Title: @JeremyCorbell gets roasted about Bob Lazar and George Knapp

There was an FBI raid during the film. He did get raided by the FBI. That's in my film.
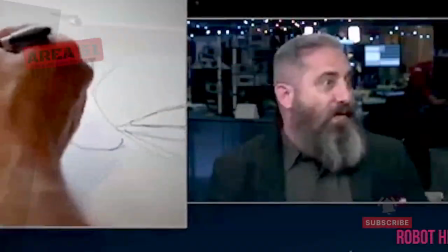13s I found the guy that did the security clearance for him. I found the guy that did the security clearance for him. I have a hand reader. And Jeremy, you found this. I found it. I was able to reveal it in my film. You're going to hear and see things that are new evidence, new things that have happened over 30 years.
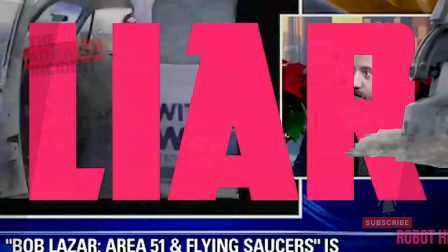27s It will change the landscape. So Jeremy, how do you...
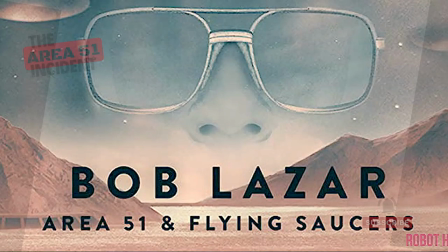34s
I love when he talks about this shit. Bob Lazar, Area 51 and Flying Saucers is a, ahem, documentary by Jeremy Corbell.
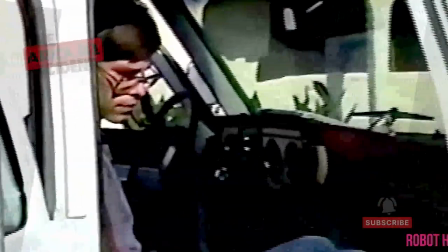43s
It's supposedly the definitive telling of Bob Lazar's fascinating story. Sadly for Bob, Jeremy makes terrible films.
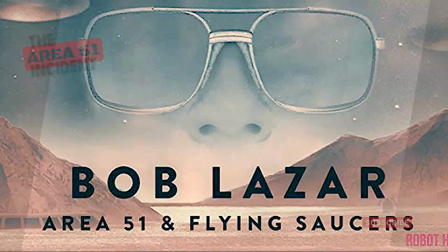50s
He also has a strange relationship with the truth. Let's take a look. And unlike Jeremy Corbell, I will actually provide proof.
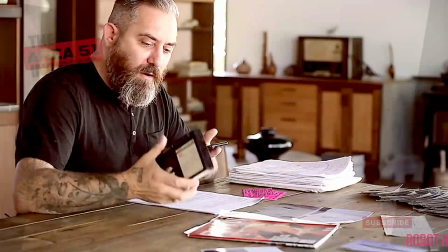57s
Imagine that. As to why Jeremy's claims of new evidence are bullshit.
For me, it was 1989 and Bob Lazar telling his story. That's what weaponized my curiosity about it. My imagination has been weaponized. Again, I want your imagination to be weaponized. Weaponize your curiosity. That's my goal, to weaponize your curiosity. My curiosity was weaponized, not weaponization of my curiosity. And I really hope to weaponize people's curiosity. Weaponized my curiosity. My curiosity was weaponized. I want to weaponize your curiosity. I have a weaponized curiosity. Like, weaponized my curiosity. Weaponize that.
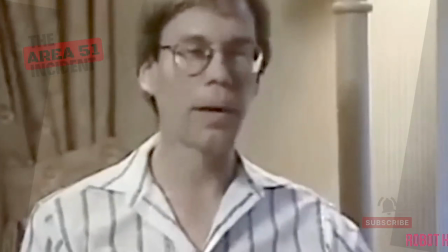91s
First, a bit about Bob Lazar. Bob is a physicist who in 1989 came out with a story about working near Area 51
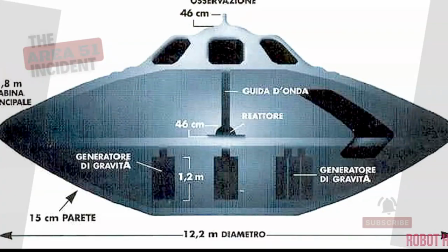97s
re-engineering supposed alien spacecraft the military had discovered years earlier.
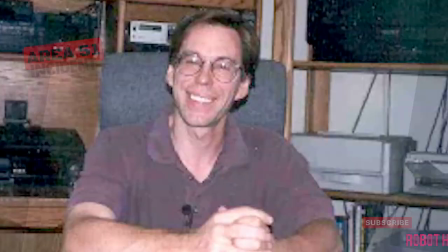102s
Crazy, right? He also tried to set up a brothel with his girlfriend. Still crazy. His first wife turned up dead at a house that he would later live with his second wife.
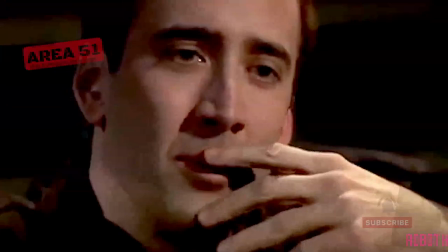110s
Crazy? He was also married to both women at the same time. Yes, Bob Lazar's story is fucking crazy.
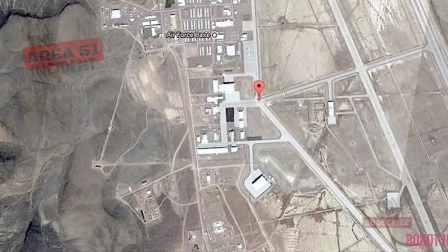116s
True or false, this is an interesting guy with an interesting story. Now, I have no reason to doubt that he worked at Area 51 or S4, which is the area he says this all happened.
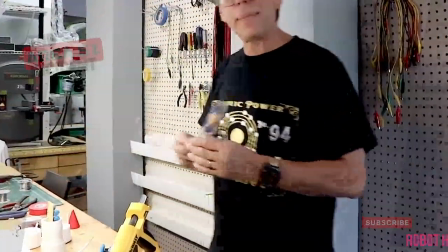124s
I also believe he's a very smart dude that saw something weird.
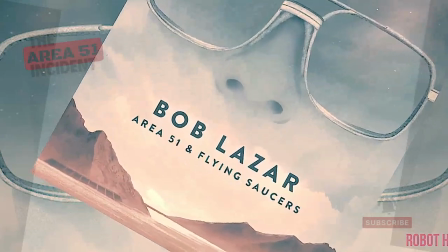127s
But sadly, Bob Lazar, Area 51 and flying saucers will not only add nothing new to the story,
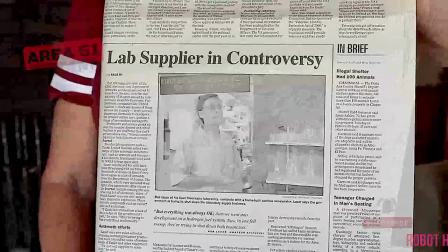134s
it will actually damage it by either leaving out important information or straight out lying. Yes, the main problem here is Jeremy Corbell. Now, don't worry if you don't know Jeremy, you're gonna see a lot of him in this doco.
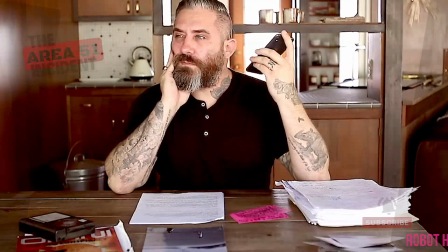145s
And when I say a lot, we will see him more than we see Bob Lazar. This phone re-enactment is 20 minutes alone of the film.
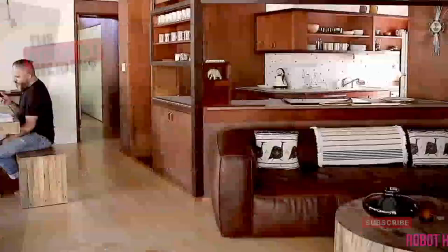151s
That's no exaggeration. It really is. Oh, man, check out those poses.
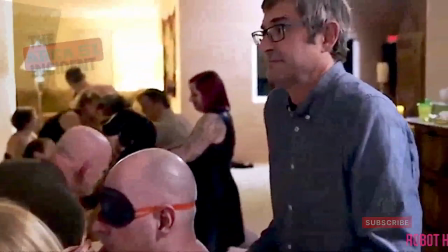158s
Even though some documentary filmmakers include themselves in their films, there is usually a reason needing to confront individuals or simply they are part of the story.
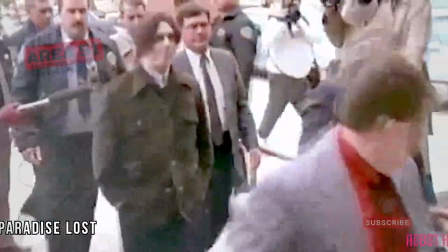165s
But the really great documentaries let the story come straight from the subject and it can pay off to listen.
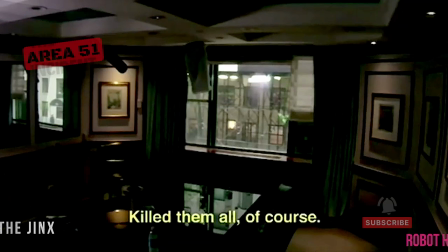171s Kill them all, of course.
Not Jeremy. Jeremy wants to be the star.
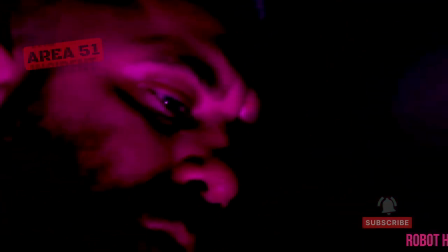176s
So much so that the first six minutes of this film is taken up by Jeremy play acting in his bathroom.
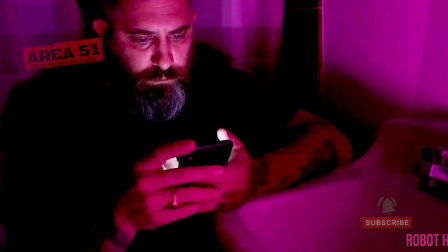183s
Yes, that's 20 minutes in the lounge room and a good six in the bathroom. Not only is the little play a confusing way to start your doco.
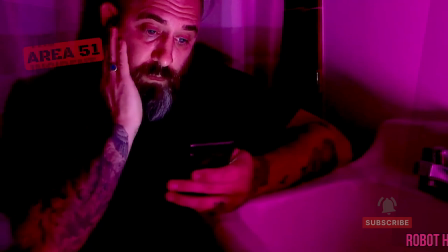190s
Where is your subject, Jeremy? It's not supposed to be you. It's linked to a lie. The famous raid.
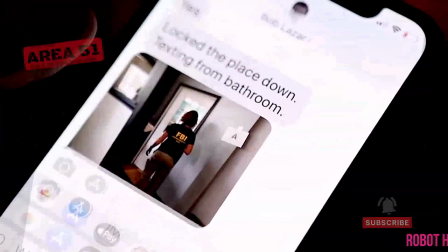195s He did get raided by the FBI.
An FBI raid that wasn't what it all appears.
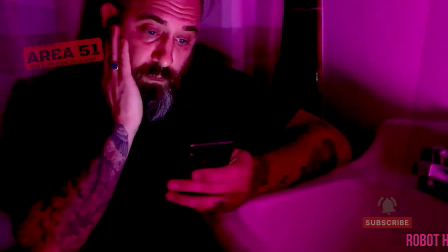200s
Now I know filming in your bathroom is a lot easier than actually going out and investigating the story.
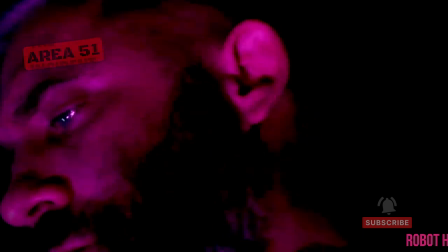204s
But once you've set up your little light with the pink gel and you've pulled off those poses, make sure you've changed the date on your fake messages.
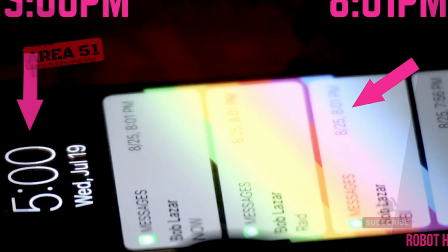214s
Now, no, is the incoming message time different to the phones? It's a completely different date. He changed the phone time to suit his story, but not the messages.
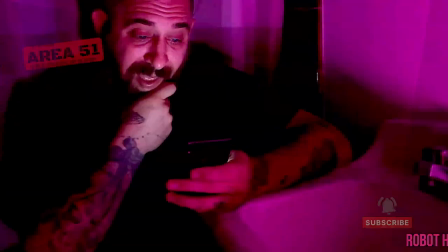222s
I mean, it's only the start of your film, Jeremy, and supposedly an important detail, but fuck it.
The other agenda was to uplift the visual medium of filmmaking in this genre, which I did.
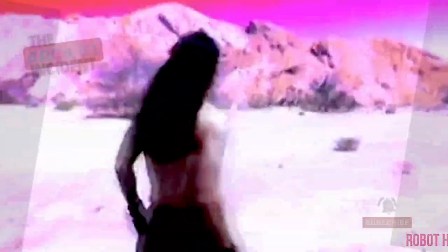232s
That's a big statement. Maybe recreating a Soundgarden clip from 1991 is lifting the game.
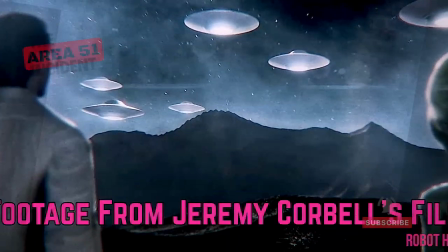238s Hold the fuck on. Hold the fuck on. But what I didn't do is I didn't make an ancient aliens bullshit thing where I try to show you some stupid fucking image and be like, oh, that's fucking it.
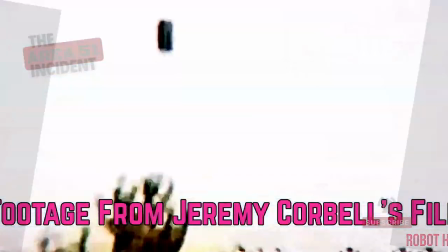246s The films I'm putting out, although they're not force-feeding you, some bullshit spooky movie kind of grainy footage stuff, what I am providing you is the real story.
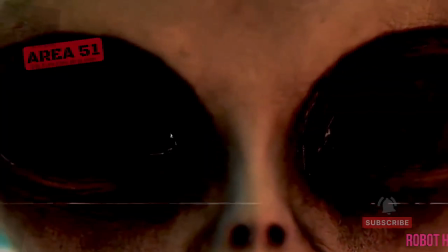254s
You liar. It is full of this shit.